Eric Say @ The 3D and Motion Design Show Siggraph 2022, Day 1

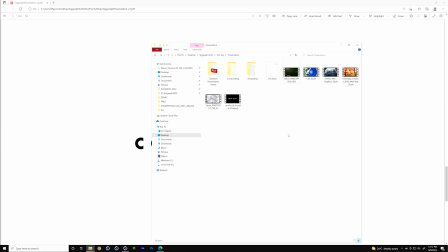(6:52)
If we're hiring an artist, and they say, hey, I only know standard render and physical render, that's actually kind of a red flag at this point. It's GPU, that's the future. The Octane, Redshift, V-Ray, we're not a VFX house, but you know, the higher end renders are what everything's trending towards. You get beautiful results, they're fast. Long way of saying, if you don't know Redshift, learn it. Us as a company decided to embrace Redshift because Maxon decided to embrace Redshift, you know, the acquisition, and they're gonna bring their expertise and ease of use to it, which we've already seen and has been working out pretty well. So, with that, let's get into what I wanted to talk about today. So, I think it's this project.
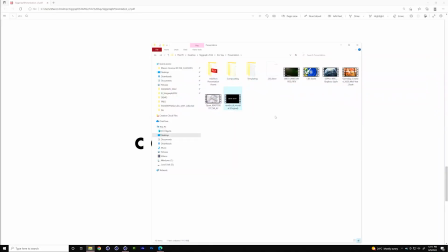(7:33)
And actually, sorry, one last thing before I dive into this project. I forgot. On graphic trends, part of that's important for us as companies to keep an eye out on like where the graphics are heading. And I just like to speculate on this, and this is just really fun for me.
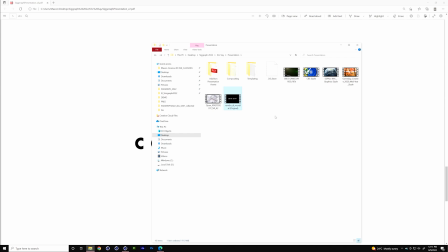(7:47)
But there's kind of been this formula in graphics that big 3D, like really high-end 3D renders meets good typography.
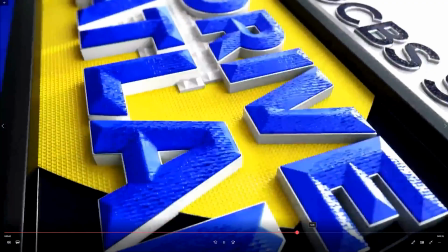(7:55)
Let's see if I can find, yeah, that actually right there. So big 3D render meets editorial typography equals graphics package.
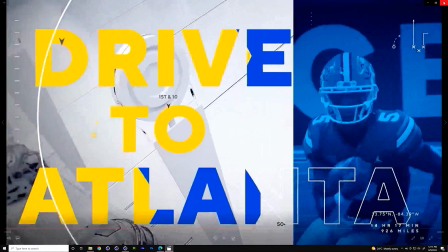(8:03)
And I think by the very virtue that we can identify that trend kind of means it's on the way out.
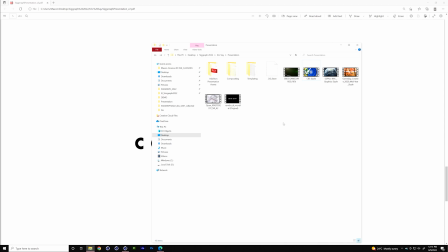(8:08)
And I think if I was a betting man and I had to speculate about where things are headed, I think we're headed towards more simulation, hyper-realistic graphics packages. I think we're going to see a lot of that in the future. So hopefully you guys are paying attention to EJ, because I think that simulation stuff is really going to start to take hold. And I think that's by virtue of the barrier to entry coming down. It's much easier for people to access simulation software and to produce these things, and it's now becoming possible for graphics pipelines to incorporate that. Plus, this stuff looks really cool. So, you know, things like cloth dynamics and particle simulations and stuff, but a lot of that hyper-realistic stuff where it's photoreal textures meets really cool fluid dynamics and stuff.
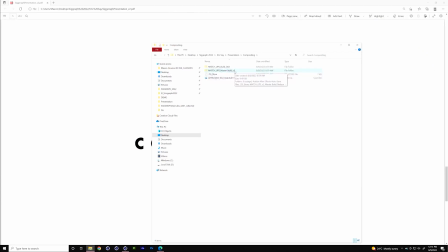(8:48)
I think that's gonna be big in the next few years. Anyway, all right, so let's get into this. So the project I want to talk about today is this one.
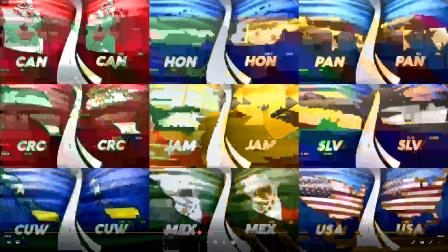(8:58)
So this is a sports motion graphics package that I won't play the full reel that our team put together a year or so ago.
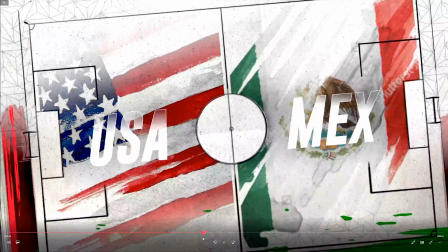(9:05)
And it's for the road to the World Cup, Copa do Mundial, for Telemundo.
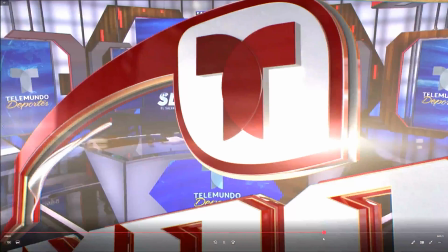(9:11)
And I'll just give you a little bit about some of the design decisions that went into this package and how we got there.
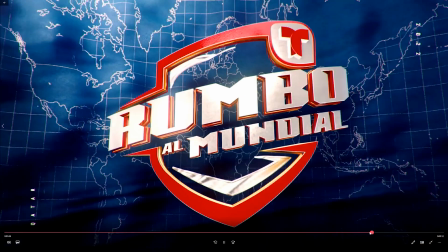(9:16)
We were trying to come up with a look that captured football and felt appropriate, you know, for a celebratory tournament and big things like that.
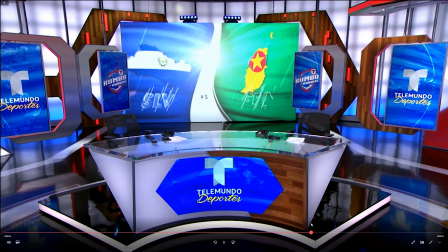(9:23)
And, you know, some of the iconic things are, of course, the soccer ball itself and some textures and stuff.
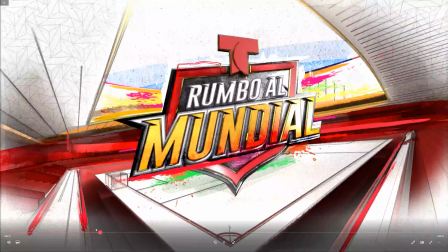(9:28)
And as we were looking at soccer balls, we originally, let's see if I can find the frame, explored some stuff with the old-fashioned hexagon,
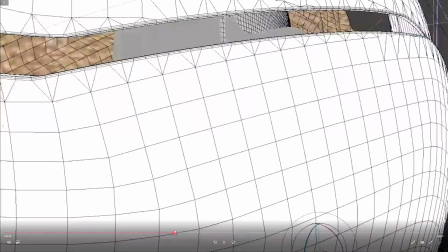(9:35)
the black and white hexagon we all know and love from soccer balls. I'm not going to be able to find the frame now.
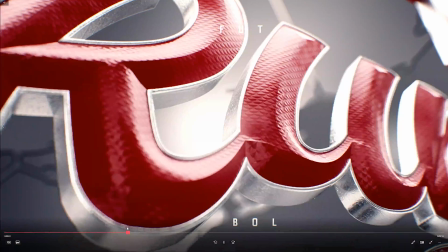(9:40)
But it turns out a soccer ball hasn't been a black and white hexagon for a decade.
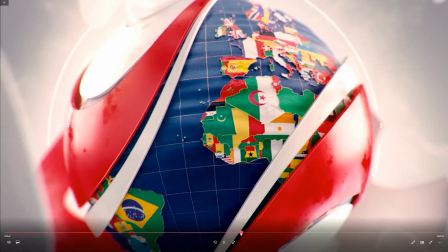(9:45)
So as we really started to look at like the shapes and forms appropriate, the modern soccer balls are these curved, flowing shapes with like rounded edges and stuff. We thought that they were iconic in their own nature, and each, of course, tournament has its own ball, but we thought we could capture the essence of that.
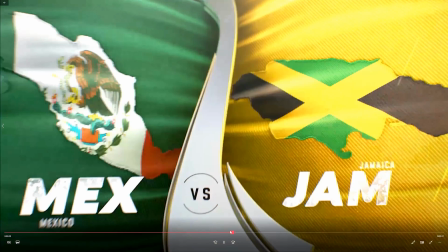(10:00)
We also chose to pair that with cloth. cloth was a pretty intuitive answer for a couple of reasons.
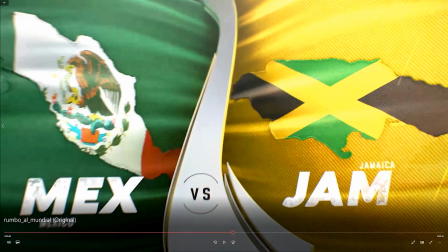(10:05)
One, you get some really rich materials with it. There's great motion that comes with cloth.
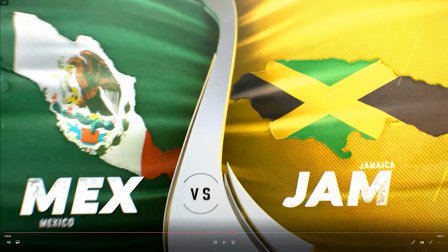(10:11)
Also, sports has a cloth precedence in their jerseys. And finally, for a multinational tournament, it makes a lot of sense since flags are the way that we represent nationality. So there's a bunch of reasons we went with cloth. So this frame's probably a good summary of the direction we decided to go, where we have this flowing soccer ball hard geometry form contrasted by cloth.
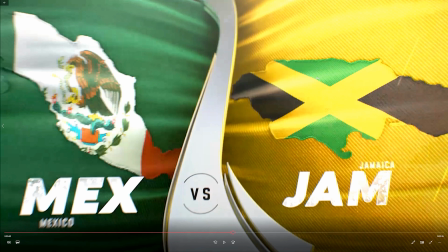(10:30)
Now, unlike EJ's presentation and what I just said, this was done actually without any cloth simulation. We did all of this with displacers, which can get you so far. And for the look that we were trying to do, this worked. But I do think if I was to do this package over again, this would be hyper-simulated cloth.
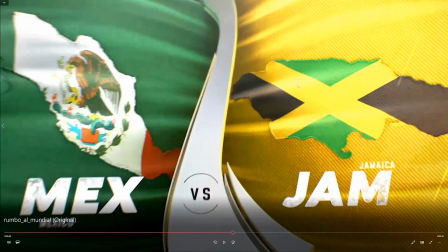(10:46)
So with that, we started to look into what we wanted the cloth to feel like and what we wanted it to look like, and that's where some of this AOV and compositing stuff came up.
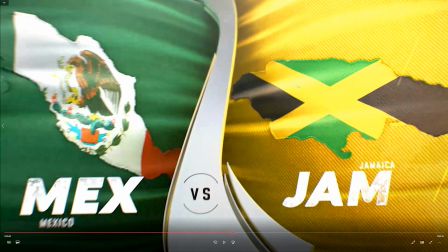(10:55)
And when we originally set out, we wanted super detailed high-end cloth, and we're like, let's use displacements.